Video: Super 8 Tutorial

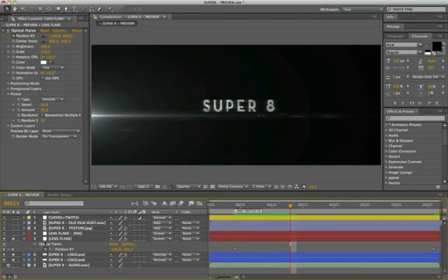To have this animated ring detail, from left to right, without changing other element, I duplicated the layer of the lens. And I added other 2 tweens.
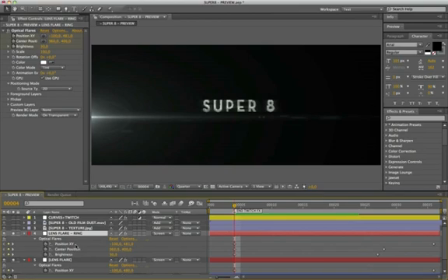The first, working on the parameter of the center position, while the fade out is controlled by the parameter of brightness. Everything work from frame 4 to frame 27 and 28. View the result.
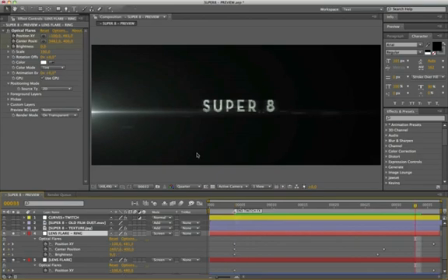Very nice. Follow on video the frame scheme.
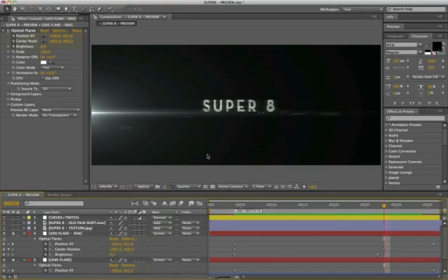What creates the personality in this animation is the application of this texture.
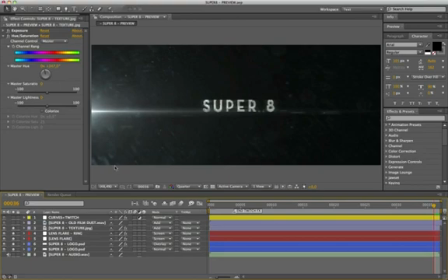You can try other textures to have other interesting nuances. I chose an opacity to 33%. In add mode,
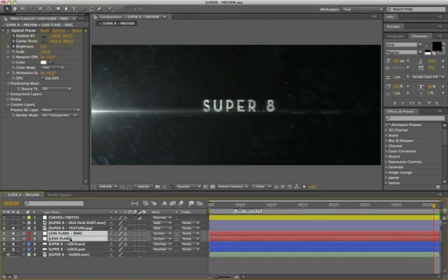I forgot, for the layers of lens flare, I did not apply a particular overlapping, because we do not get interesting variations. If you apply other styles of lens flare, you can experiment what you like.
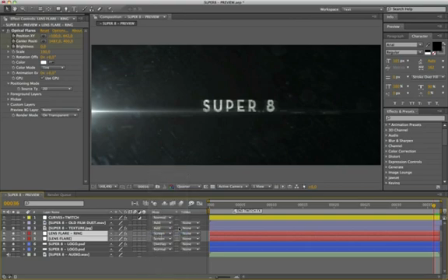In this case, I leave the screen mode, because even if you do not see him, when the light is at maximum intensity, not never covers the logo. We complete our step on the texture. I applied an animation on scale.
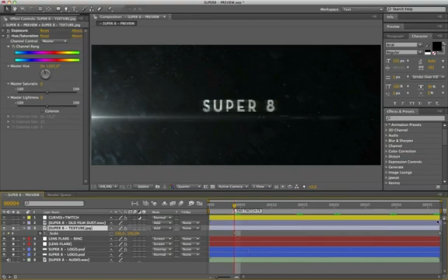Start from the frame 4, with a value of 100. At 36 frame, the value is about 106. This creates this slight movement, which gives the illusion of a Z-position camera movement.
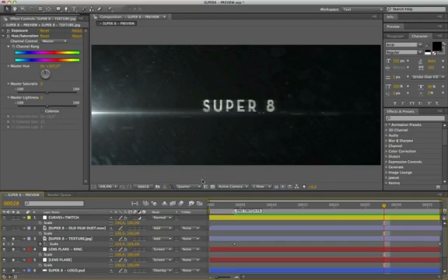As in the original animation, I put a video, reminiscent of the dust on the old film's reel, in Move.
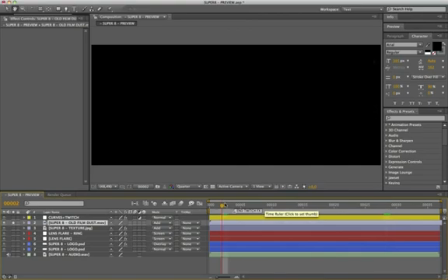Very cool. This video is optional. But as we see, from a very interesting touch on our logo,
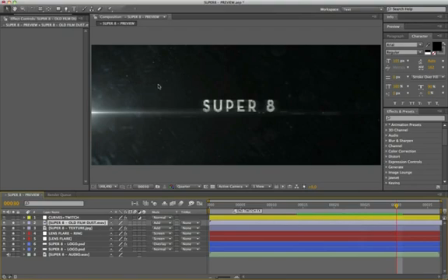we complete the last step, which sees the application of the effects, curves, and twitch, in an adjustment layer.
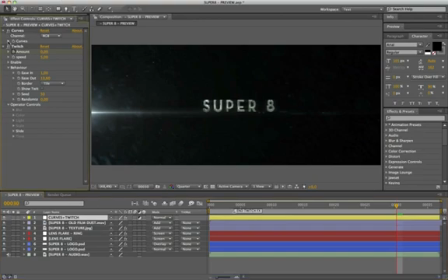As we can see, I modified the line of the curves, in order to obtain a global illumination more mysterious and dark. Between the frames 0 and 4, I have applied an twitch effect, to have a vertical slide movement effect of all the elements of the scene.
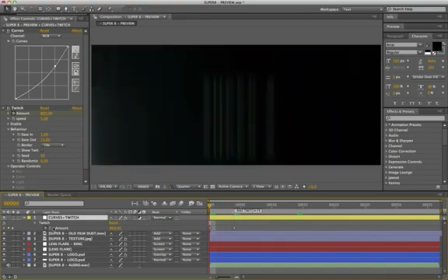Start with a very high value, about to 800, and reach a 0 in the frame 4. In this style of animation, the use of interludes with a twitch filter, it's really perfect. You can experiment with other movements of distortion. I'm surely they will be great.
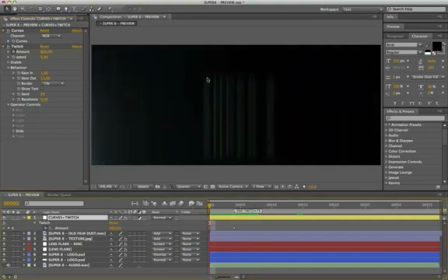In this case, I activated only the slide parameters. Cool. These are the parameters for obtain the fast vertical slide movement.